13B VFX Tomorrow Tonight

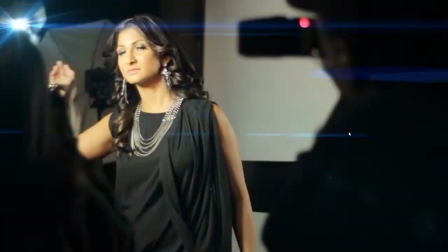So as you can see, it just kind of, really kind of helps enhance that flash that was there.
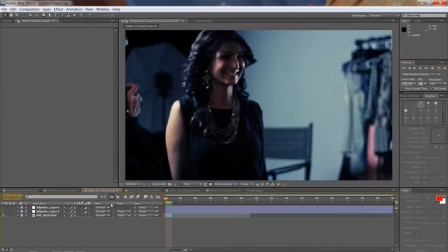And we can quickly do the same thing to another shot. So here's actually, I already did this shot. You can see her walking, and I applied 2 of those. So there's a flare there,
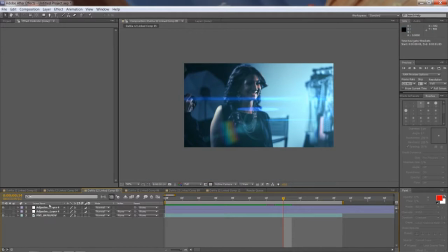which I basically placed on the just off to the camera on the right side, if you see. So it's just kind of off screen, simulating this light there. And again, I just animated going on and off,
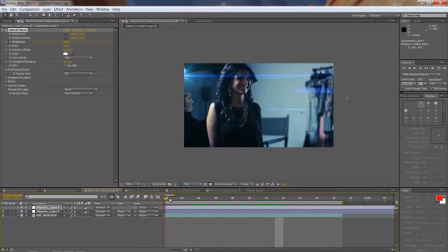and then I applied it again there in the back where we had the other one going off basically at a different time.
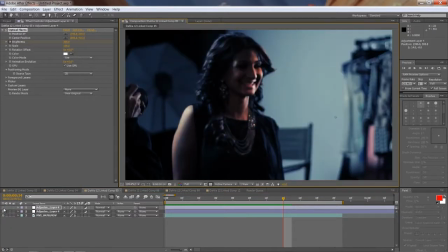So together, when you view both of these, it's just it's just that much better,
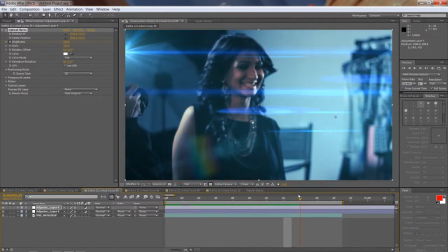because the one in the back goes on, and then the one here in the front goes off, and then both of them at the same time.
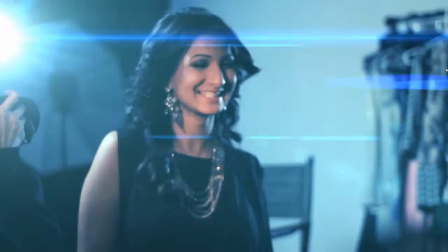And just really kind of helps bring this shot alive, and make it look believable, like there's a lot of camera flashes going on.
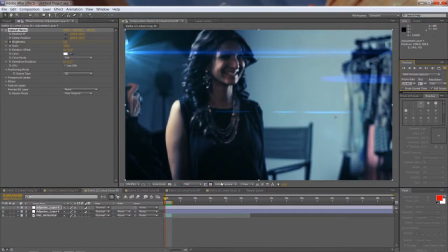So and it's a very quick effect too. So that's pretty much all the effects that we've done in the Dahlia music video.
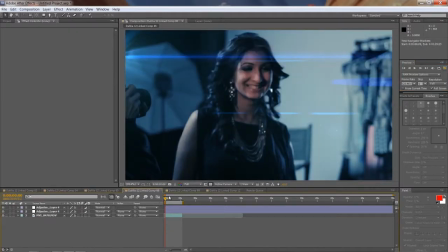I mean, we did it kind of for a few other shots where she's walking with the flashes, but that's it.
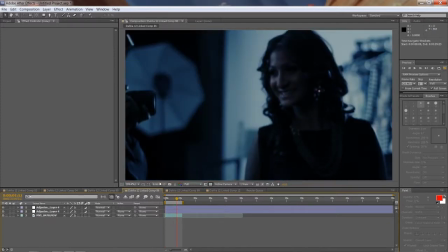Once we're done, we can export those shots, or if you have them referenced in your Adobe Premiere Pro project, then you don't have to do anything. Just save your After Effects file, and that's it. But if you want to export it, then you would select basically each shot, and then click Control M,
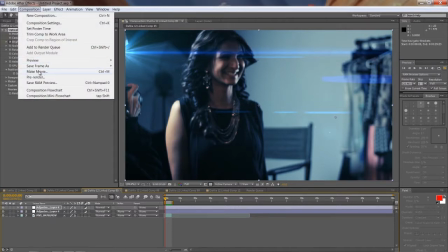or go here to Composition and go Make Movie, and it's going to bring you to the render queue.
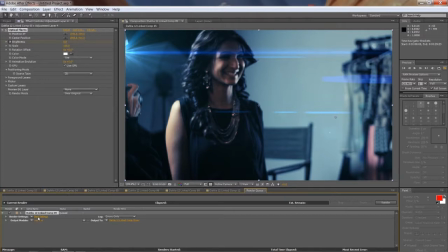And here you can adjust your settings for it.
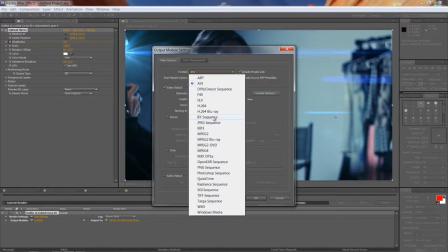What kind of file format you want, AVI or JPEG image sequence, or H.264 for example, file,
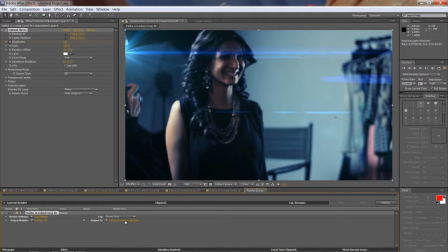and click OK, and then here's your output, so where you want to save it.
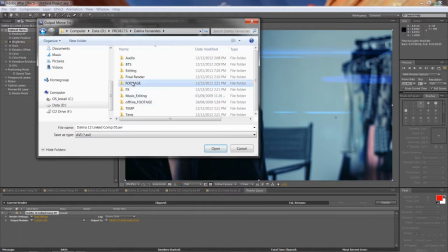And I always save it in my project, so go Dahlia Fernandez, then go to footage, and I have a folder called FX shots, and I would just save it all there.
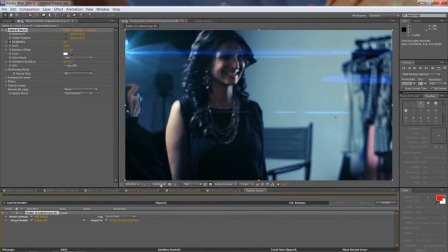Just click save, and that's it. And do it all for all these shots, and once you're done, just click render here, and it's going to render out all your shots, and then you can import them in your Premiere Pro project.